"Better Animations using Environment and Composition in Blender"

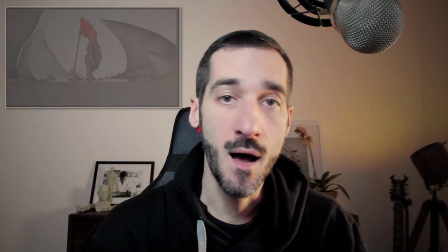(0:00)
Hi everyone, this is Pierre-Rick from P2 Design. Environment and composition are key components to enhance your animations.
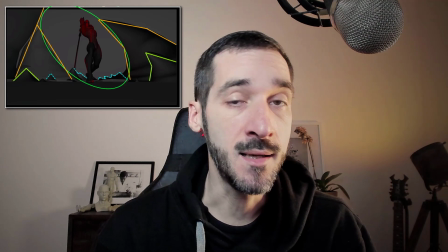(0:08)
They provide visual landmarks and guide your audience's attention. In this free sample from the upcoming chapter of my Blender animation course Alive,
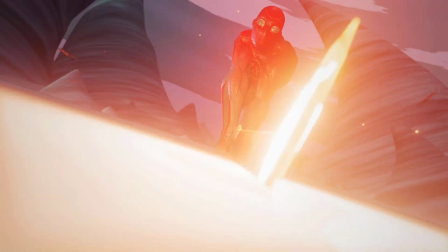(0:18)
I will show you how I created the environment for this animation and what you can do to get great composition in yours. Let's get started.
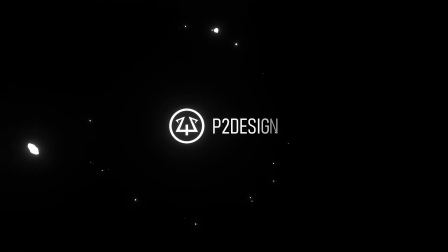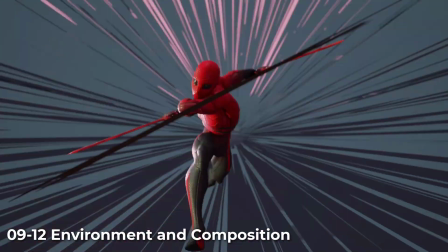(0:32)
While this is not the core subject of this course, you may not neglect the environment whenever you are working on an animation.
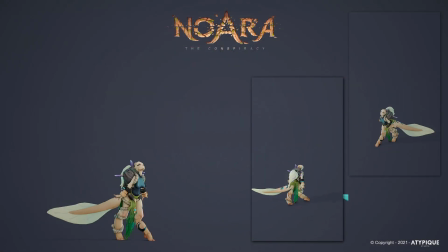(0:40)
If you're working on a simple gameplay animation, like the one I do for Nohara, it's totally fine to not have any environment at all.
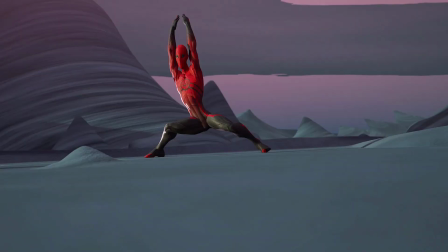(0:48)
But when you're working on such an animation for your portfolio, if you put a little bit of effort in every field, like a fixes in the environment,
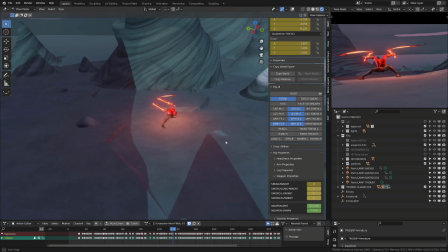(0:57)
it will show the recruiter other skill and also the fact that you care to output a nice product.
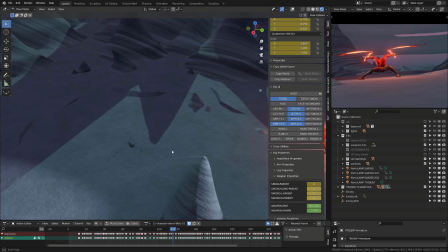(1:04)
This can be some extra point for your profile.
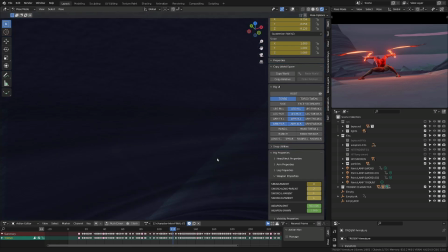(1:07)
But if you're absolutely not competent in modeling or shading, keep it simple and just focus on your animation.
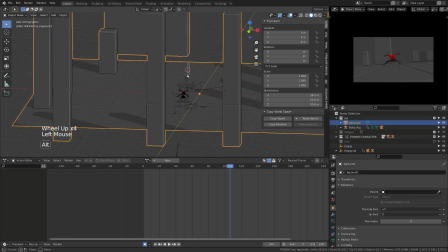(1:16)
In the beginning of this chapter, I've shown you that I've built a very simple environment for the visual reference of the character position in space. and now is the time to create a real environment.
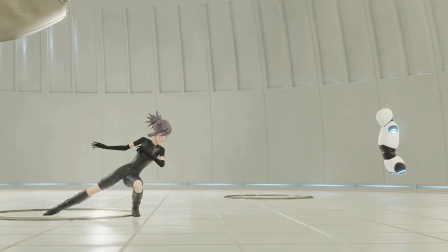(1:28)
It's generally easier to work on indoor environments like the simple scene I did
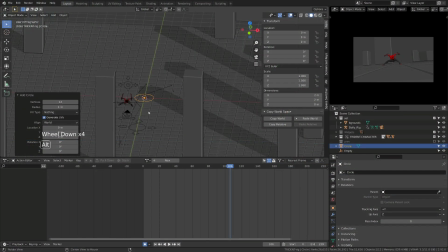(1:33)
for my iAnimate assignment but for this one I knew I wanted an outdoor environment. I wanted to keep it as simple as possible with pointy and sharp shapes. Things easy to model and easy to compose.
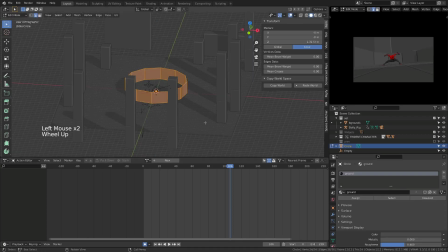(1:46)
So I started with a low poly circle that I would extrude and as for anything art related you should always start with the broader shapes.
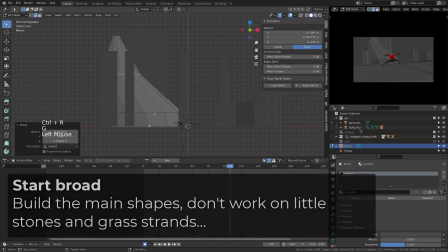(1:55)
I will directly place this extruded object in the background, give it a couple of extrusion, and give it a fang shape.
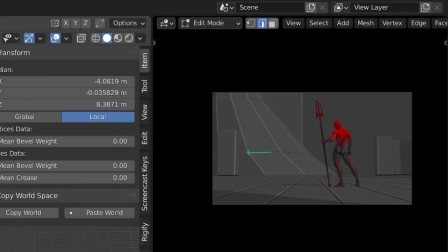(2:02)
And I will slightly push it to the left so that it leads to the character. The silhouette of the rock will guide the viewer.
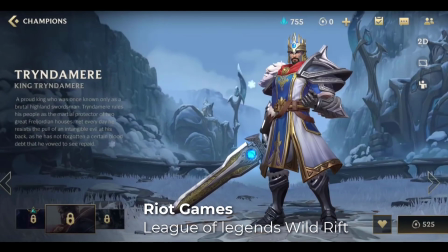(2:09)
Let's have a look to some Riot Games League of Legends Wild Rift character presentation. Have a look at the environment and focus on the broad shapes. Some are super obvious like the one in red, but there are also secondary shapes like the path, all leading to the character.
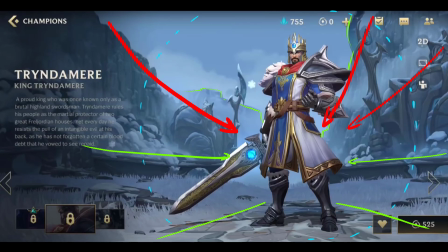(2:26)
Color value, or light if you prefer, also focus on the character.
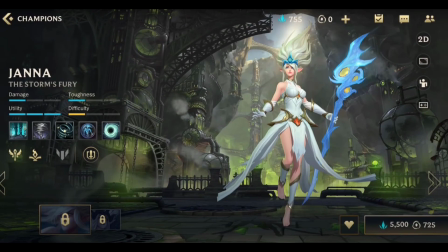(2:30)
And this is something you will find in all their artwork whenever they are focusing on a character.
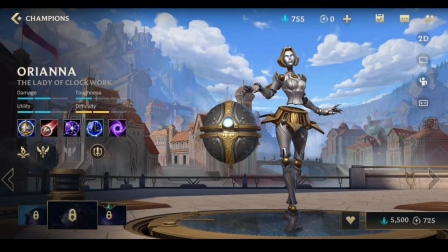(2:36)
While it's super easy to get lost in their environment because they are gorgeous and filled with details,
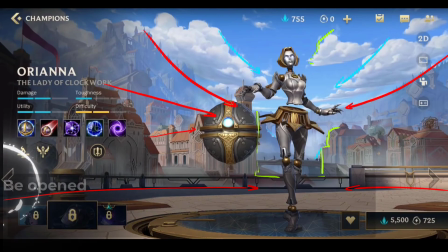(2:41)
the composition lines are so obvious that you should be focusing on this as an animator.
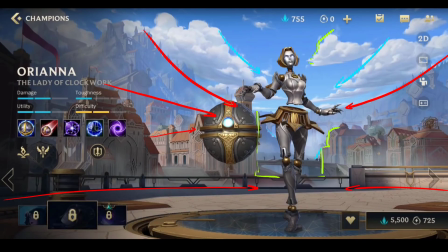(2:46)
And with this in mind, discuss with the environment department, and if you're in charge of the environment, focus on this first.
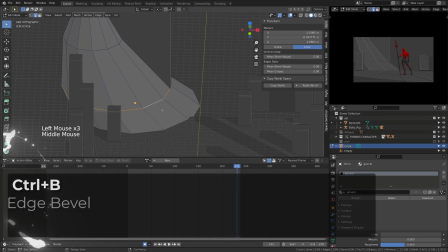(2:54)
I gave some rhythm to the silhouette of my rock by first peveling the horizontal loops pressing Ctrl B,
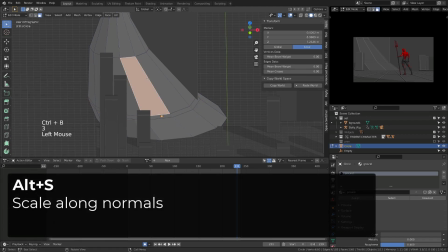(3:01)
and then shrinking the geometry using Alt S. Scale it along the normals.
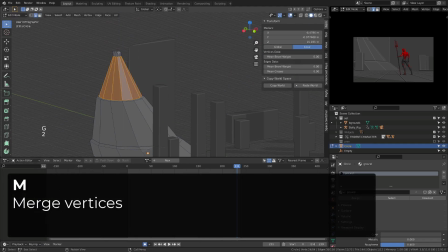(3:07)
I repeated the process a couple of times, and then I just merged the top part of the rock.
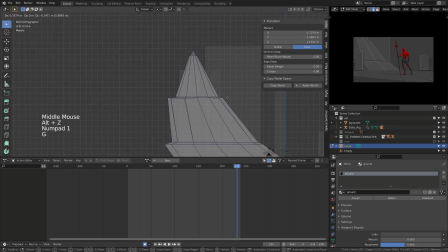(3:16)
by just pushing and pulling some of the vertices to give it some variation, some randomness.
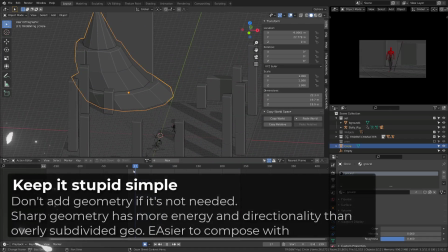(3:22)
You can also add a couple of loop cuts, but keep it as simple as possible and as low-pulling as possible. I'm just rotating it a bit, moving some of the vertices. I'm not adding any new geometry, just pulling and pushing some of the vertices until I get a nice silhouette.
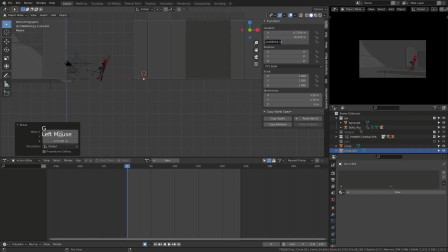(3:38)
I created a couple of additional rocks following the same principle,
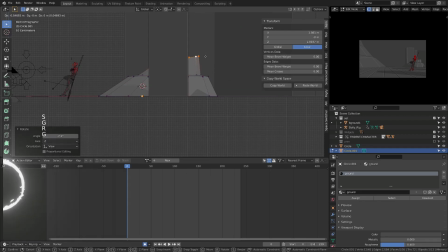(3:42)
using a simple circle that I would extrude, and I will give them different scale.
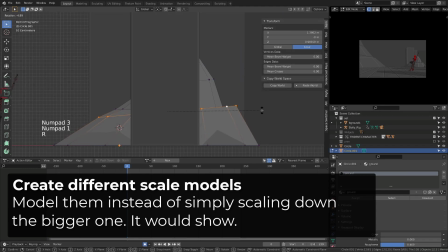(3:48)
It's better to create a new model than taking the big one and scale it down.
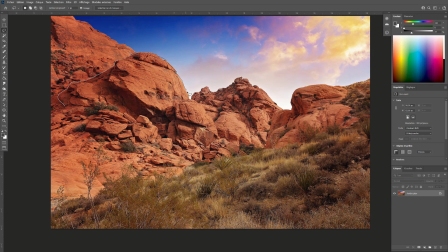(3:52)
Take the picture of a rock and you copy and paste it and then you scale it down trying to make it look like a stone.
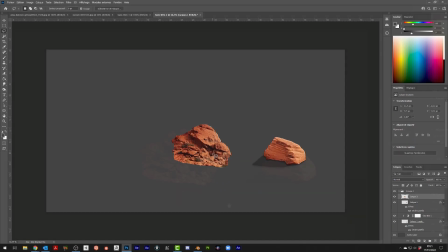(3:58)
You won't be able to trick your audience because the level of detail in that rock,
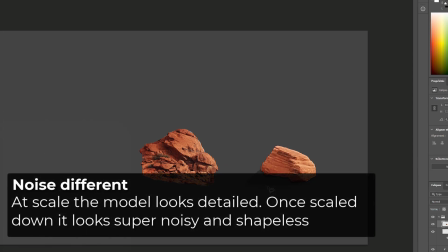(4:03)
its geometry, the shapes of the shadow won't match what it will be if it was a simple stone.
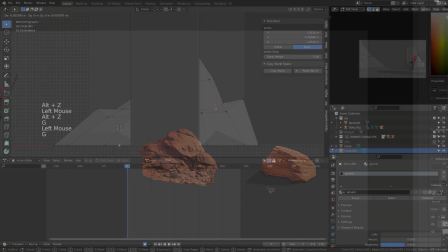(4:09)
It will be way too noisy and will look like a scaled down stone. With this in mind, I will create a free scale level for the different stones.
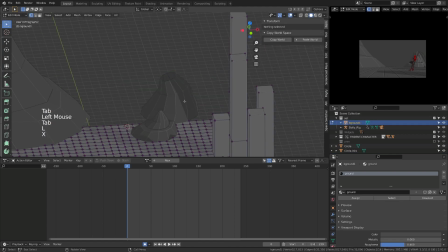(4:17)
The three level of detail rule is very important in art.
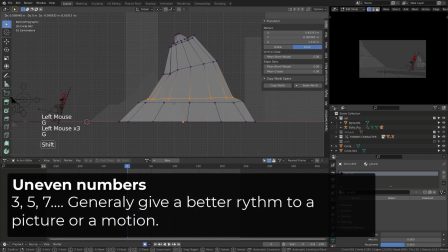(4:21)
When we were talking about rhythm in our animation, we also pointed out that uneven numbers or uneven rhythm are generally more appealing for your animation.
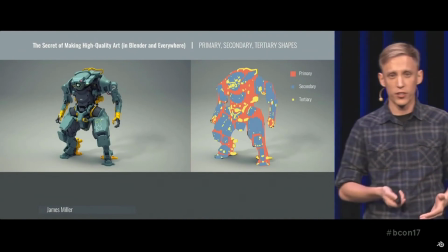(4:30)
If you want a better grasp on this concept, check out the presentation by Gleb Alexandrov on the secret of making high quality art.
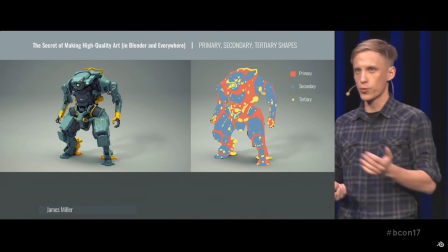(4:37)
I put the link in the documentation.
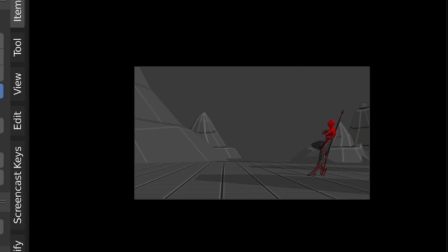(4:39)
Once I have those additional rocks, I will simply position them and try to get a nice composition as seen in the beginning of this video, where the environment is used to guide the viewer toward the character.
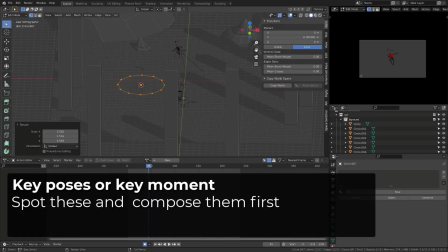(4:52)
From there, I will jump between the different key poses of the character, and I will either create new rocks or duplicate them.
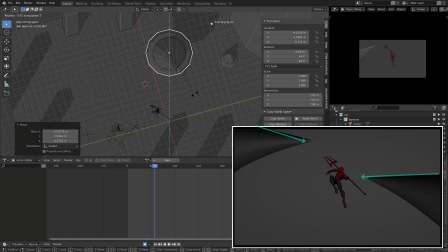(4:59)
Here, for example, I'm focusing on the moment he catches the trident, and I'm trying to position a rock tip so that it supports the character.
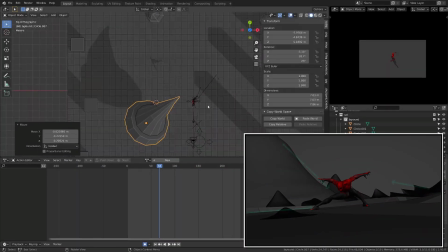(5:08)
Then I will scrub fill the character lens and I will see if I can better shape the mountain so that it also supports the next pose or at least it doesn't destroy the composition.
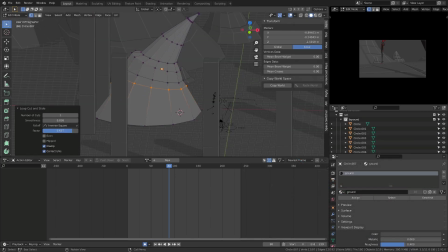(5:20)
For each of these moments where we don't have that much camera motion,
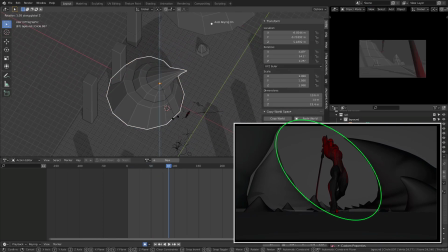(5:24)
I will make sure that the composition supports the character, that the main shapes reads well, that I have my main shapes secondary shapes or medium details and also some small details or high frequency details silhouette of my character is clear
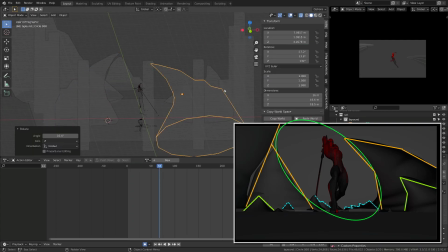(5:42)
i don't have any tangents with the environment so basically deal with the environment as if it was a secondary character and the silhouette and shapes of your character may not be in conflict with the environment Applying the same rule we saw in Chapter 7.
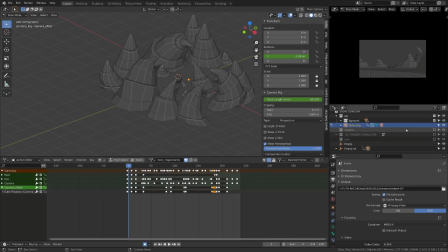(6:00)
Once I populated my scene, what I did was to change a bit the shading of those tones.
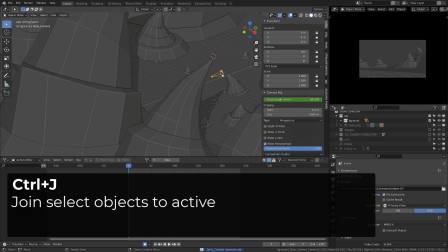(6:06)
To do so, I selected them all and then pressed Ctrl J to join the object into a single object.
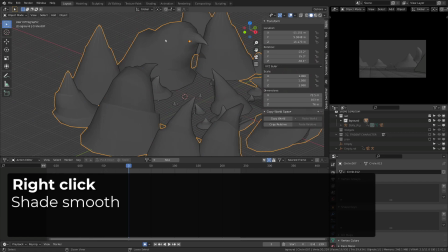(6:13)
You can right click and select Shade Smooth.
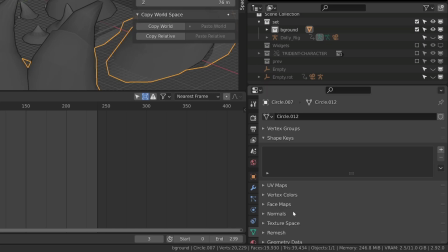(6:16)
From there, I can keep some sharp edges, going into the Vertex Data option, under Normals, enabling Auto Smooth.
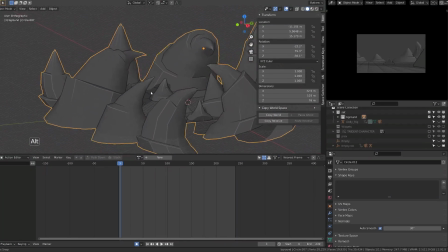(6:23)
Now part of the rocks have sharp angles while others are very smooth creating a nice rhythm.
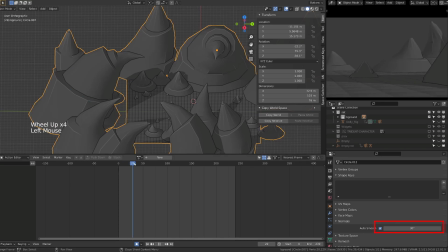(6:31)
You should experiment a bit with the angle threshold value to get different results.
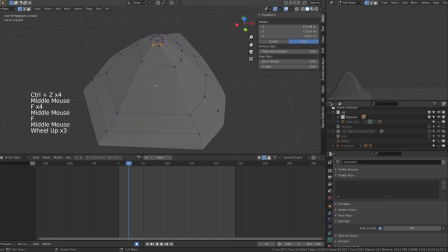(6:36)
From there, scrubbing through the animation, I've edited some of the rocks depending on what I was seeing on the camera view.
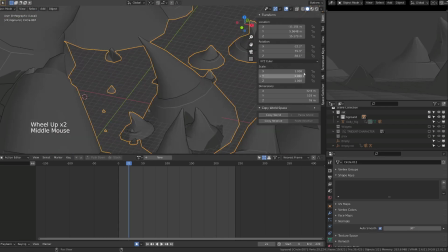(6:44)
You can mix a bit of sculpting using the grab brush just to push and pull the different part of the rock a little faster.
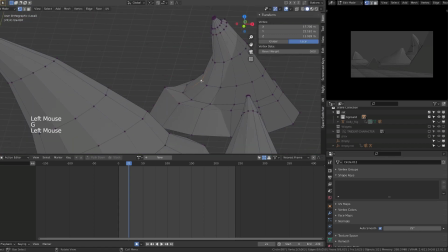(6:51)
I just want to prevent the same rock pattern from repeating on screen.
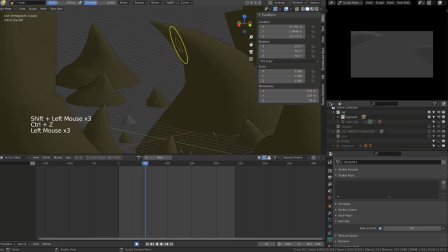(6:57)
In edit mode, you can press K to access the knife tool and cut some new edges
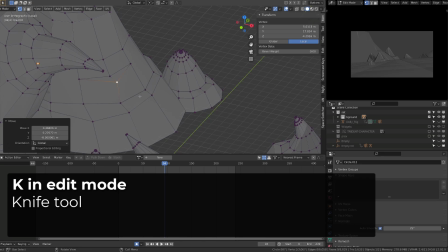(7:02)
or faces to create slice and plateau on the side of your rocks, just to create another reason.
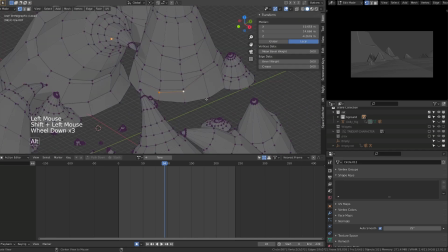(7:09)
Again, the idea is to prevent them from looking the same. Adding detail is great, but keep them as simple as possible.
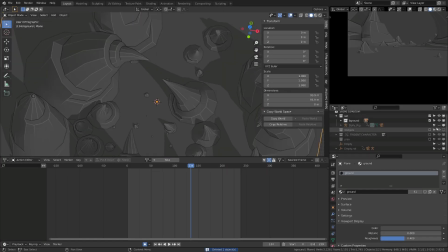(7:16)
Most of the composition came from the rocks or the mountain, call them as you wish, but the previous tie, the floor, wasn't relevant anymore.
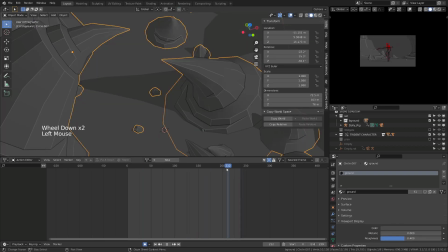(7:24)
Remember that I built it to have a landmark regarding the position of my character in space. I repressed it by a simple plane that I will subdivide just to have a little more details, even though it's perfectly flat.
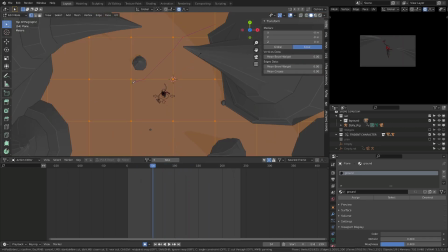(7:38)
From there, in edit mode, I used a knife tool to draw some sharp shapes.
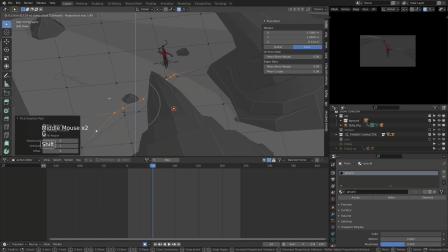(7:42)
And I will then pull those vertices up and it will create nice fractures on the ground.
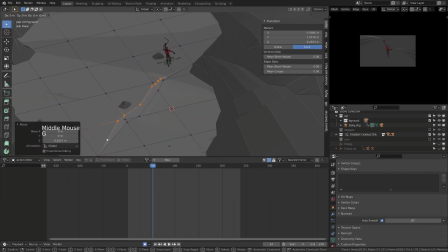(7:48)
As I did when I was positioning the different rocks and stones,
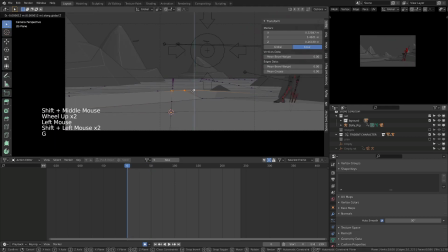(7:52)
I will just scrub through the animation and give some simple details to the ground,
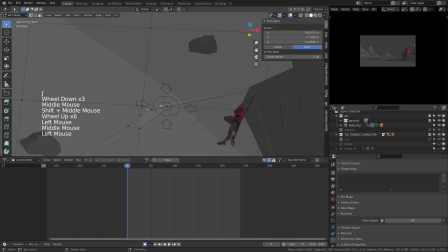(7:58)
making sure that it doesn't contest my character animation. Remember, the environment is not the main subject here.
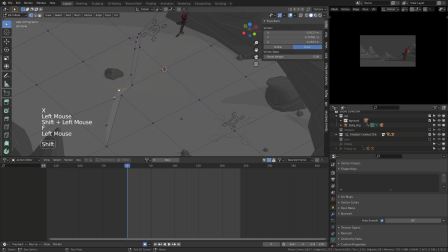(8:05)
It's just here to support the animation of the character.